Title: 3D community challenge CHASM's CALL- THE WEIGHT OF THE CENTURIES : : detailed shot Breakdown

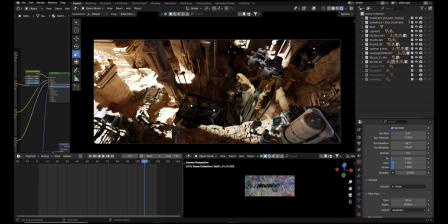989s
So I just tried to add some directional light and see how it looked, and it didn't well. So I just I just used this skylight and played with the values. And other main thing I always consider is where my light source is coming from.
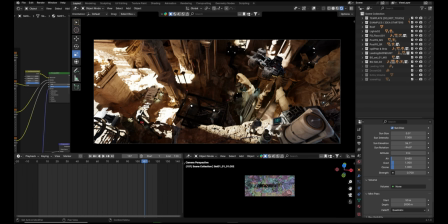1008s
A strong backlight can create a cinematic rim effect, while a soft overhead light can feel more natural and diffused, which I really didn't like in this shot. And I try to keep more harsh light from one side and read some the black shapes and read some white shapes like that.
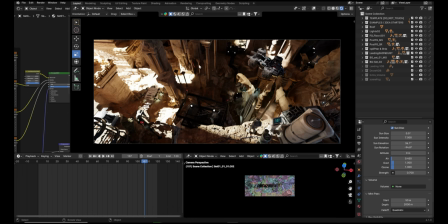1028s
Read some roundity in the pillars, some hard shapes on the corners of every single sharp edged object. So that was the whole basic idea, like cinematic and artistic lighting approach.
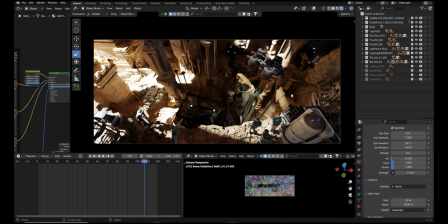1044s
Instead of going for flat even lighting, I like create contrast, like light against the dark or warm against the cool. This add more depth in the realism. If I have like street light in my scene, I make sure it's actually casting believable light. So the same idea, if I have the sunlight like so strong,
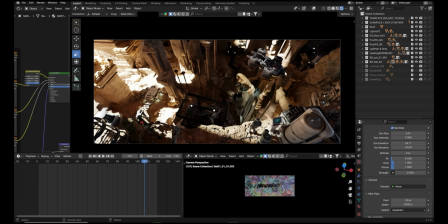1064s
then it should bounce so many lights in the scene, which actually working fine here because of the high values. And I think this is enough for the lighting setup here. I need to show how I took all these renders.
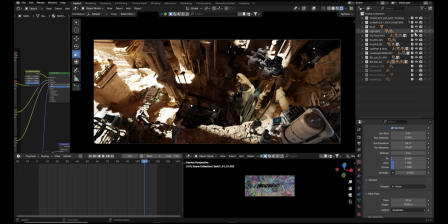1080s
So if I just turn off the layers and start showing you the layers,
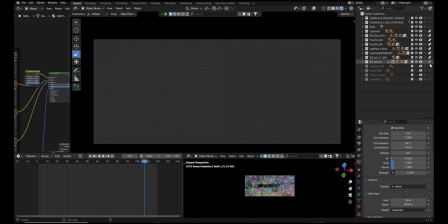1087s
then you might understand what layering I did. So let's go with the foreground first. So this is the one layer I got. Then let's go. This is second layer. Let's go to third. This is third one.
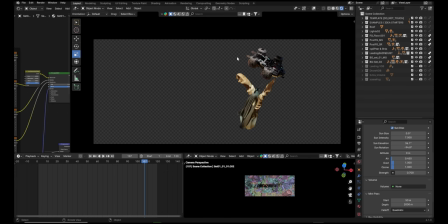1104s
And similarly, I got this as a separate layer because I wanted to add more mist or some other particles around it. Like when it's coming up, that some of the mist is moving because of the big ship like this.
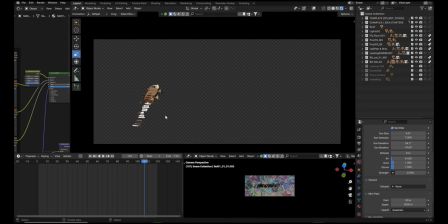1120s
And then the landing ship here, just ignore these things because these are not visible in the render. They are just in the viewport. These are the controllers for the this landing ship.
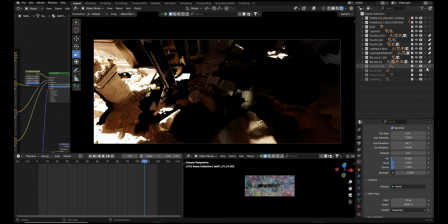1133s
And the I just divided background layer in 2 layers because it is too heavy, and also it helps me to do some comp cheats like adding some extra details, making shot look more dusty or something like that,
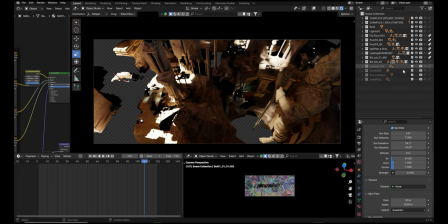1148s
which I can show you in um, Nuke script.
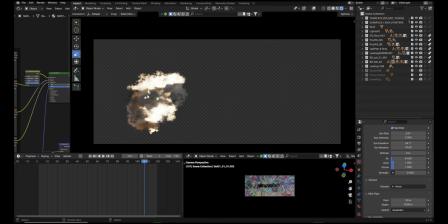1153s
And this is dust under the landing ship, and this is drone VDB, which is in the FG.
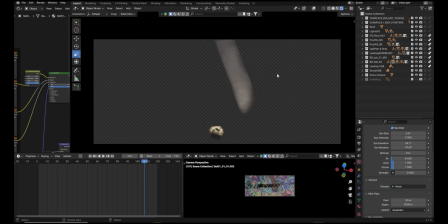1164s
And I also played with some of the volumetric lights like this. I just used them in comp to bring some depth in between the extreme BG wall and the midground.
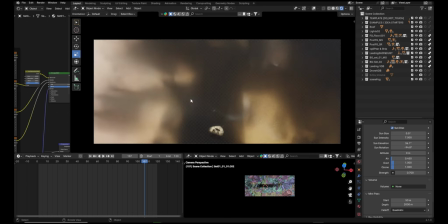1177s
And this is the whole fog details in the shot, which is too bright now, but if you see it in the comp, it is like very less, and I used some of the areas to bring some sense of depth. So this is it, guys. I think I need to
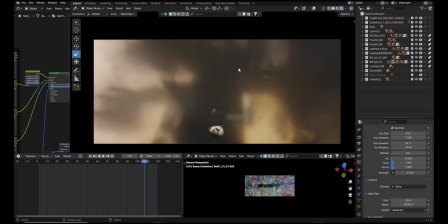1193s
jump to the Nuke file and show you how I started combining those elements and all those
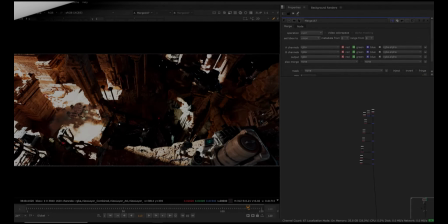1199s
basic Nuke or compositing techniques. Okay, here comes the compositing part, which is very interesting for me.
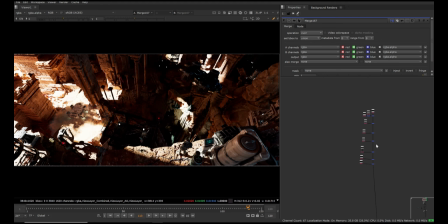1206s
Let me walk you through the process of evolving this into this,
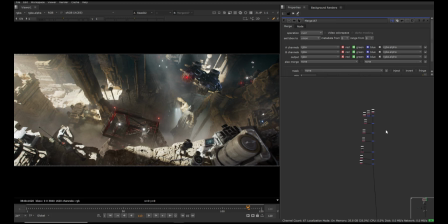1211s
and let me break down how I used all these EXR passes.
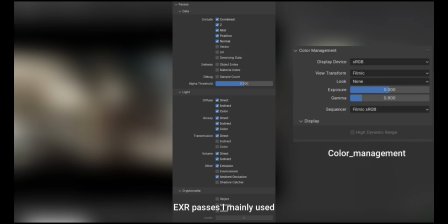1216s
And here's the Blender setting I used to get these EXRs. You can see this here.
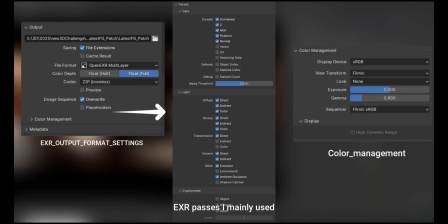1223s
So EXR is like it processes a lot of 3D rendering data, and it's like high dynamic range it has in it.
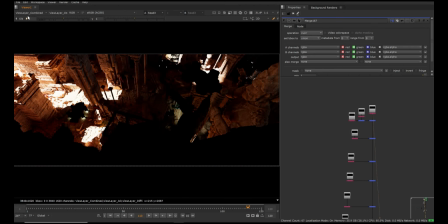1232s
And if you just see that this is not just one pass, it has some more information in it.
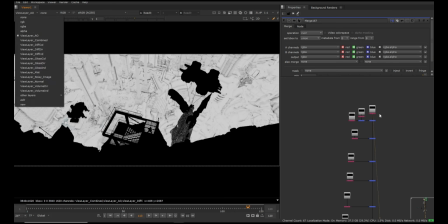1238s
So I always use the OpenEXR format for the render.
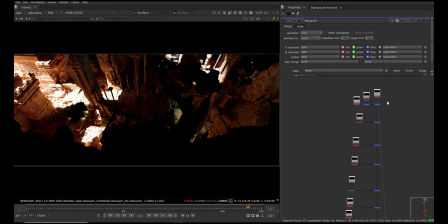1243s
And if you just see my all the layers, it just look like this, saturated and more contrasty.
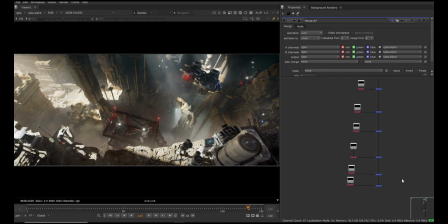1251s
And this is what the comp output is. And let me break down this step by step.
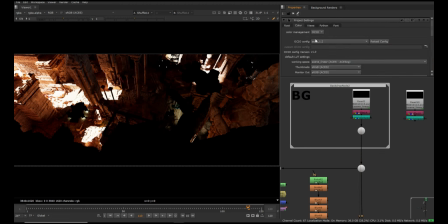1258s
I used color settings in Nuke as this OCIO, and this is just normal default settings. By default it's set on Nuke. I turned it to OCIO, and then when I turn it to OCIO, you can see it's more reddish.
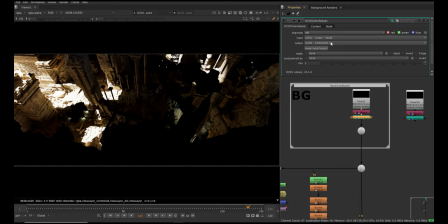1274s
So use this OCIO color space node and then use these settings. So you can see it's not red or too saturated. There are some couple of
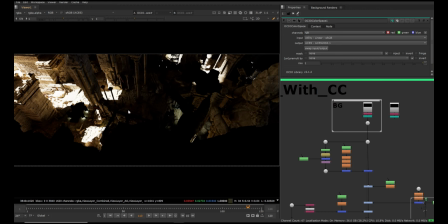1286s
comp grading I done because you can't really see any light or mid-level details in the compositing. So I have started doing some comp tweaks here by using gradient maskings.
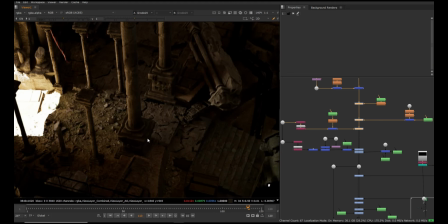1301s
You can see that you are reading more in the blacks here.
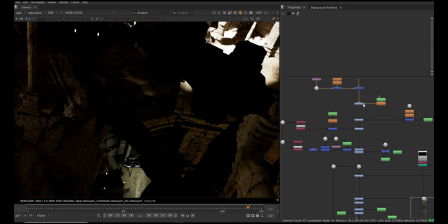1307s
Since this area was too orangish or warm, I wanted to make it look little bluish.
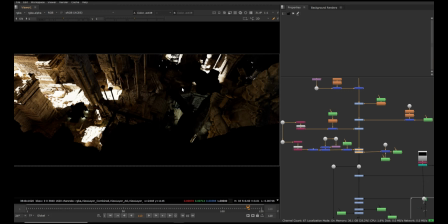1316s
So this is the comp tweak like that. So these are like multiple, these are not technical based stuff, but just to make visually good looking shot.
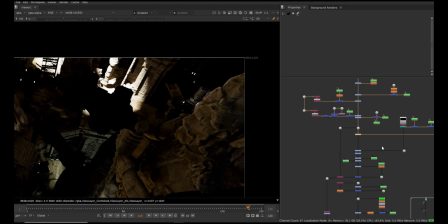1325s
I also added some rim light to the main statue here. So for that I used one of my CG pass, which is normal,
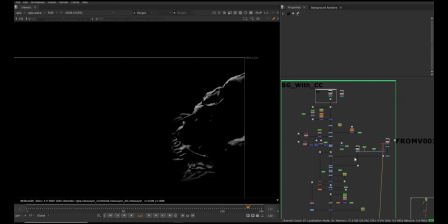1333s
and masked it into this matte of this character statue,
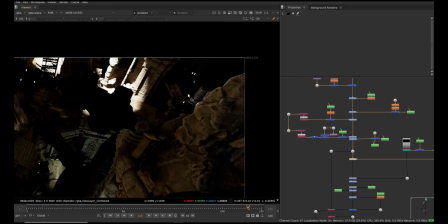1341s
and just did some overall grading on top of this, just to get that interaction with this light. And also I wanted to make it a bit brighter to fit into shot. Some more color tweaks,
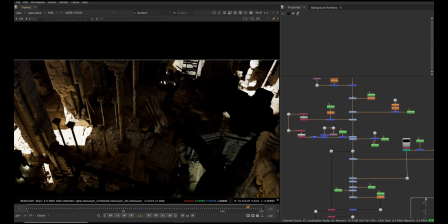1356s
and as I was telling you that I have added some light probes here.
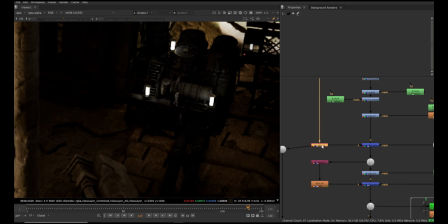1361s
I wanted to give more interaction surrounding it, so I took this pass and just added it here. If I just turn on and up, you can see that it's giving a more interaction light surrounding these light probes. I also added some glow on top of everything. This is one more interaction light.
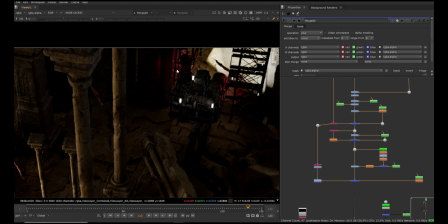1378s
When light blinks here, these interact with the blinking light to get that red light information on the walls and surrounding areas. Some more glow to this is really important thing to add. If you have like any lights like this, try to add some glow to bring that lensing effect,
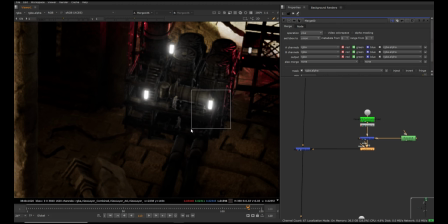1397s
because lens always captures some of the glow surrounding these kind of lights.
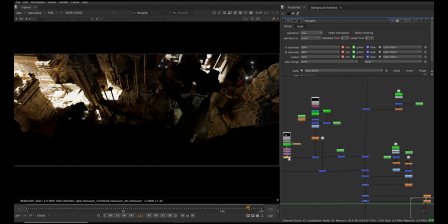1402s
Use some 2D elements here like this, some mist pass, some 2D elements, and just to give more hazy feel in some of the corners.
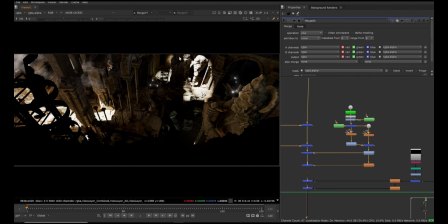1414s
I have this very bright looking light here. I just wanted to keep it, but I also wanted some rays hitting on that.
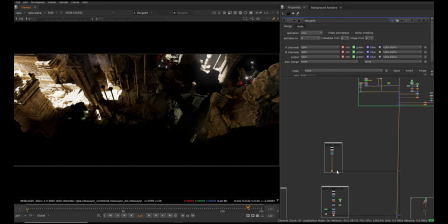1422s
So as I told before, that this area was looking too empty, so I added this spaceship, landing ship here, and then there's some small color grade on that, and this is the dust under that
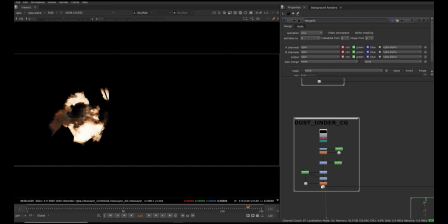1438s
landing ship, which is too bright at the moment, so I did some grading
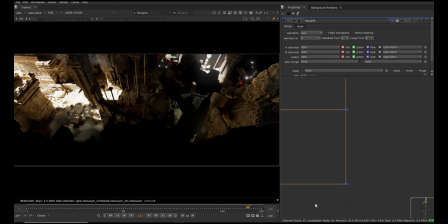1444s
on that and blended that blends well in the scene. If I don't do that, then you can see it looks too brighter in some of the areas, because I killed the light in this area in the BG.
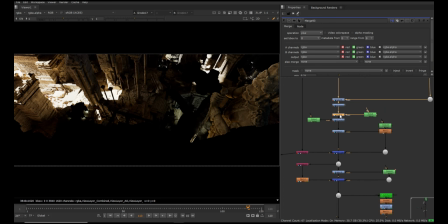1456s
There is one grading I did. So this is the grading I did it because I don't want it to see this bright looking patch here. Since I really like the bounce light causing it here because of this, but it is too bright,
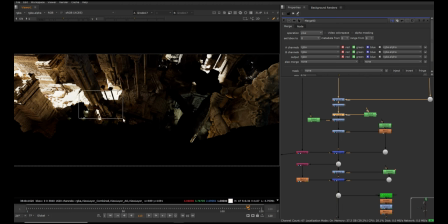1470s
I just killed that area and kept the bounce light here, which is technically wrong, but it makes the shot look better. So I just wanted to keep that. And same thing I have done is I done with the dust as well.